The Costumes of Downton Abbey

It's very difficult to use authentic clothes because Sybil was so tiny when she was in the show.
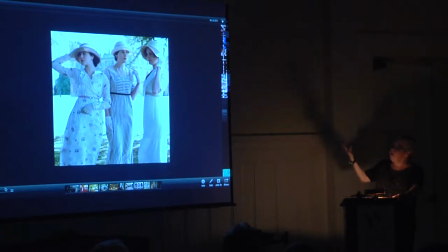To me, this image really shows you the three ways you can do clothes for a series like this. One, Sybil is shocked. So they went to a vintage house and found that dress, and it was still able to be worn. Mary's stuff is almost always built because she is a tall girl.
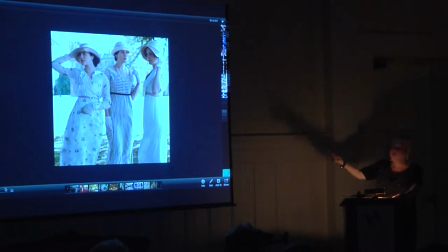And Edith was rented from a costume rental house, which just, again, supports the old poor Edith thing, right? But there are three different ways. And again, I think it takes a very, very good eye, though, as a designer, to put those three together and not have one of them yell out, you know, I'm the new one, I'm the this one. It's very difficult to build new things and combine them with older pieces and not have there be a tell. Can you do the next one, please? I included this one because this dress that Daisy is wearing, and I think this is from season one, is one of the only original women's pieces that have been used in the series. Next one. This is the kind of
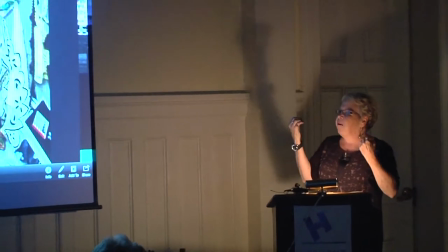bits of trims and silks and beading
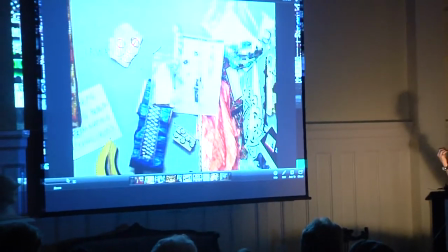that they really focus on collecting.
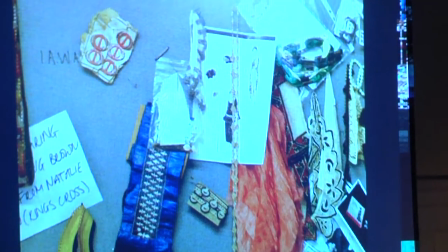And it lends that truth, it lends that accuracy,
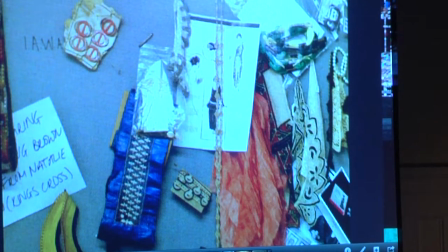that authenticity to a made costume when some bits of the past can be included.
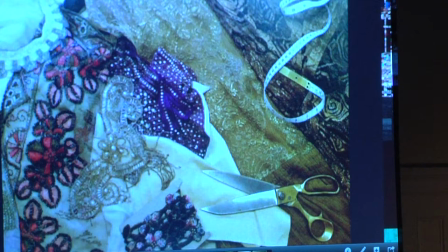This is just gorgeous. As a costume designer myself, I love fabric.
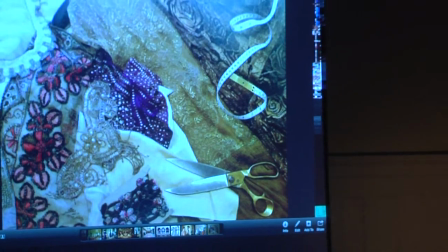Fabric is like, no! And it's all right up there with chocolate, okay?
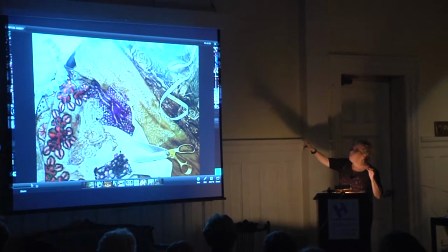That should tell you something. And no calories, though, so it's better. This is just, again, sort of the world of that.
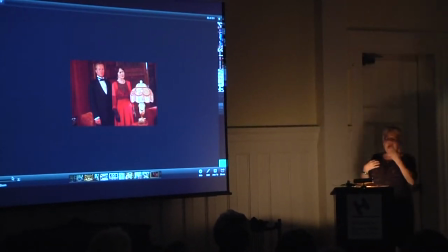Next, please. So what you'll find now that you know this, you can go back and watch all the series and say, I know how they did that dress.
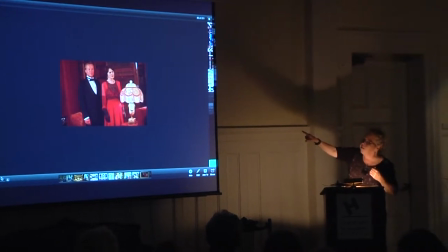Because once you're clued in, this is an example of having found a stunning piece of antique
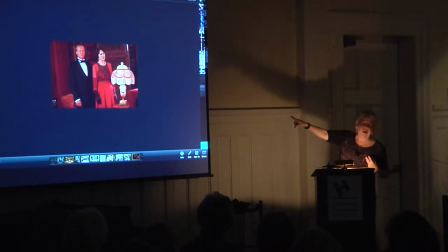metallic lace and combining it with some red silk chiffon. And again, the same thing here is that Cora's bodice,
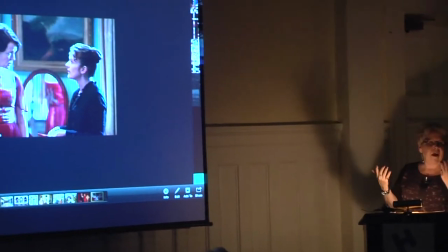the center front piece, is an antique piece of goods, and you know
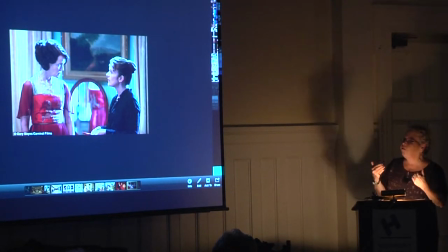a somewhat dipped down silk is used to complement that in this dress.
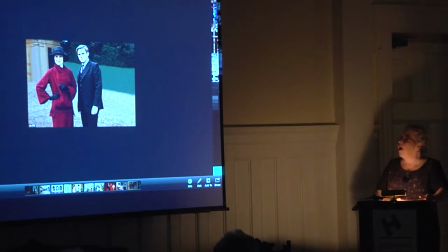Each daughter was given her own color initially, her own palette. So the actress playing Mary was given strong colors, blues, burgundies.
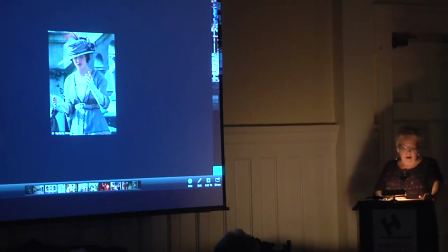We had Sybil in mauves and blues.
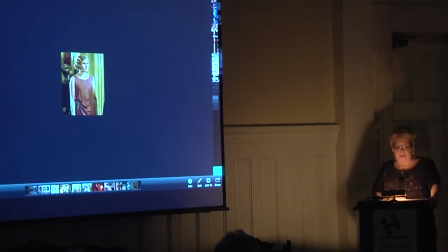And Edith was in ambers, ochres, greens, and pale pinks. And that still is fairly true of Edith. What has happened, though, as the series developed, the color world became more fluid. So that initially, when we were introduced to all these people, and think of watching the very first episode, there's all these people. How do you keep them straight? So I think the storyline, the costume storyline on each daughter needed to be very specific and very different, very contrasting. And when I design, the first thing I do is thinking about, okay, there are these 20 characters in this play. How do they contrast with each other? All these women, which one's the richest? Which one's the prettiest? Which one's the... So that I can use that kind of vocabulary in choosing what their clothes are. So again, here you see the color story that I mentioned earlier being continued. Once the show, once we became more familiar with the girls,
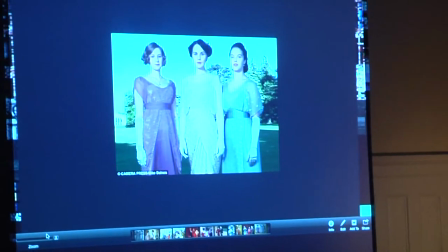it wasn't so critical to have these sharp color stories. And you can see that I think these three dresses, although the colors are quite different,
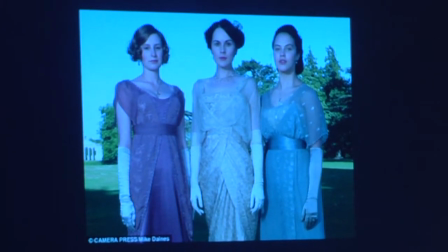because the fabric has a strong similarity, they all work together.